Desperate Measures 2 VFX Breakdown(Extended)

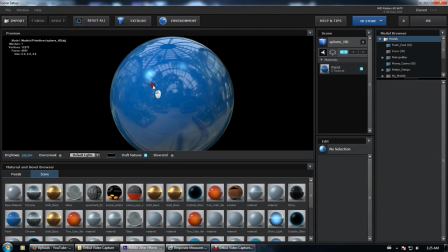24:46 Really, it's a sphere in Element. That's all it really is at all. Woo! which is apparently not a perfect sphere because I can see something moving here. Anyway, not a big deal.
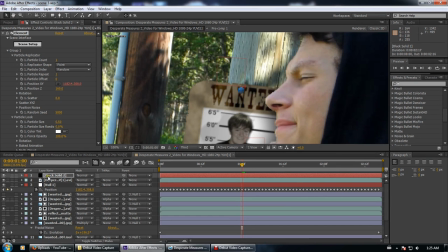25:04 It's something I added only to this shot because I forgot to do in the rest of the shots, but
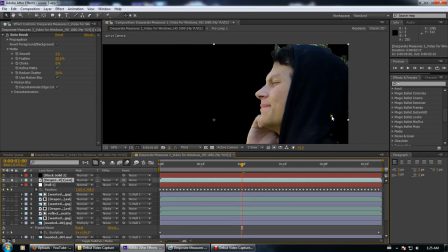25:11 from there, let's go layer by layer explaining what everything was.
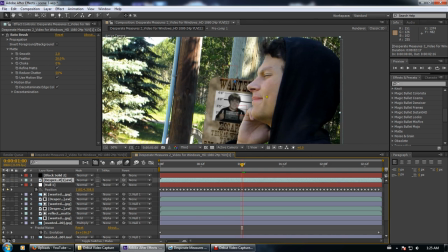25:16 This is the overtop mask, roto brushed out, and this is because he's over top of the wanted poster.
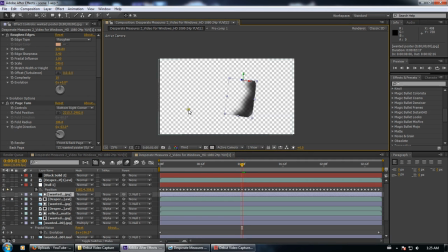25:24 This way he appears over top of the wanted poster. This is one of my many shadows,
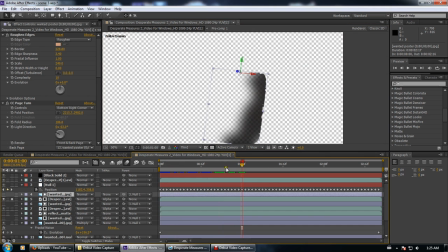25:35 because
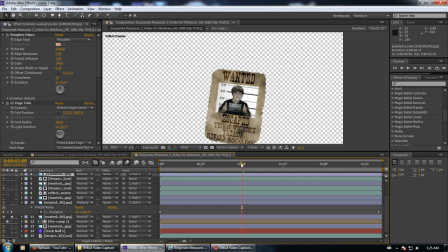25:38 I started with a copy of it here, tracks around, all nice, and then I started going bit by bit and adding shadows. I added some softer shadows to this side,
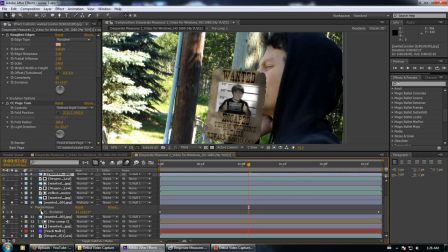25:55 added some darker shadows to this side because it's a bit darker on this side, but it's also dark on here. How I did some of these things,
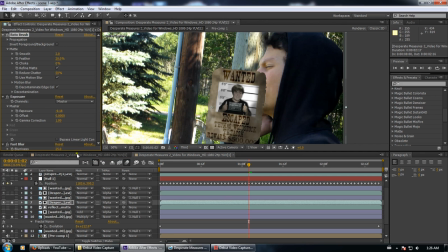26:10 this is basically just roto brushed because what it actually is, when we take off the exposure, fast blur, we can just show you on the bottom.
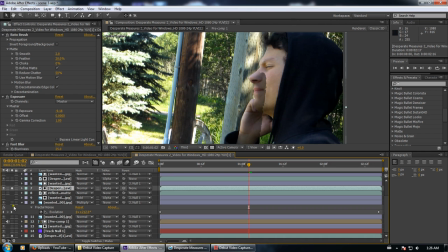26:29 It is these little actual shadows that were in the shot, just roto brushed and then, put on top.
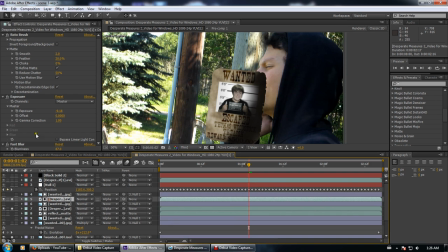26:39 And there we get some of the shadows. I also did one set of shadows somewhere.
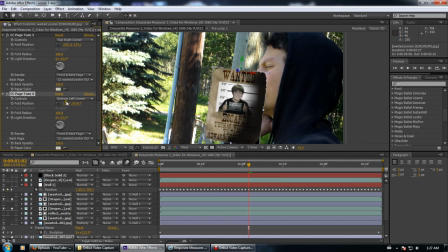26:50 Maybe it was on a different shot. Yeah, I also used the page turn effect. One for each corner, so there's 4 of them.
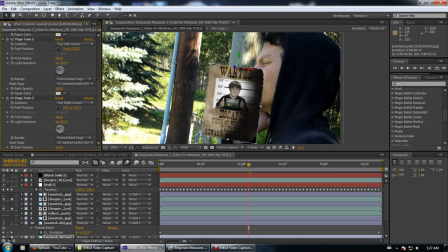26:59 And I just used it to make it look like it's not a perfectly flat object.
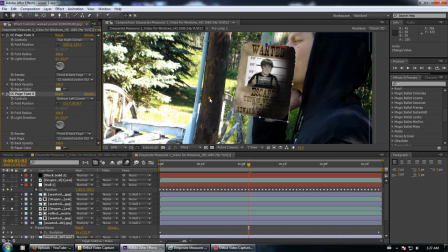27:06 As you can see, I can take this, fold it, all kinds of crazy ways. I originally was planning to do some wind on it, but I just never got around to it. Seeing as it was actually a fairly windy day, that particular day.
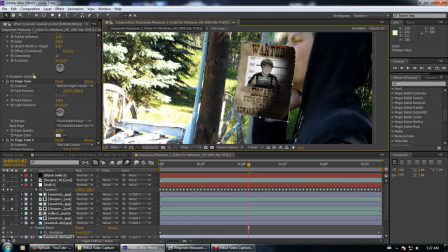27:28 Yeah, I was able to give it that not quite perfect feel, also for more of a Western look at the wanted poster. Wanted poster I basically just composited together. It was really simple. Anyone who's used After Effects for more than a week understands exactly how that's done.
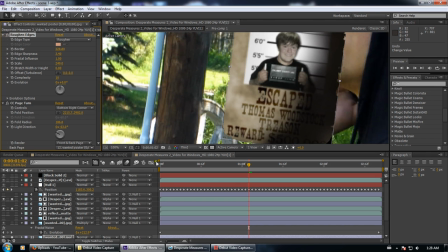27:48 And rough at edges, it really gave a little bit more of that imperfect edge look,
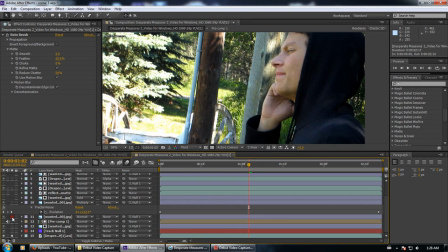27:56 because that's kind of what you are going for. And then we have the entire shot.
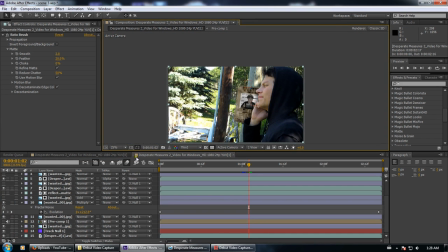28:02 Boom.
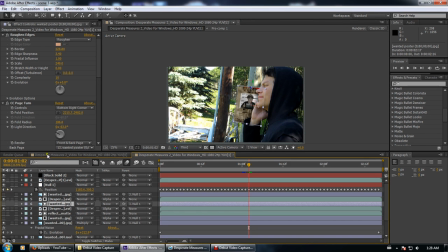28:04 I'm pretty sure at one point I ended up using the fractal noise to create some shadows.
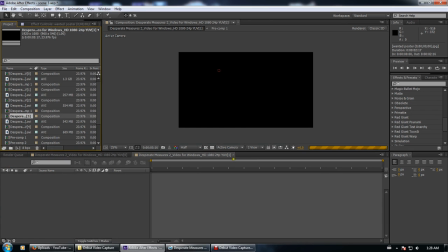28:14 Not sure where that is. It might be in here somewhere, but
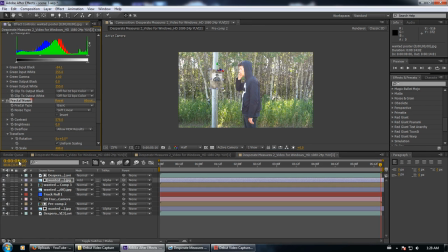28:22 fractal noise just created some shadows,
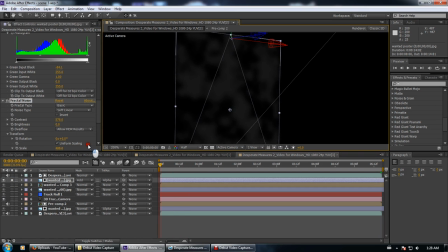28:27 as you can see here. Anyway, on to the next scene.
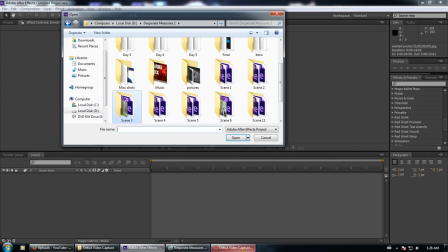28:36 Don't save. Alright, and I'm also going to get some water, because I'm thirsty. Alright, whew, I was gone for a long time. Was I? I don't know. It's not like it really mattered to you guys, because I came right back.
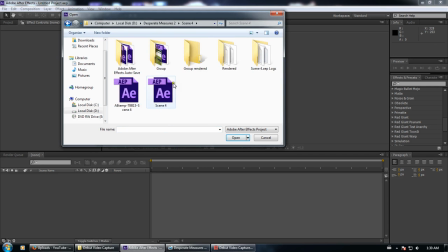28:50 Anyway, on to scene 4, which is, we'll find out when we open it.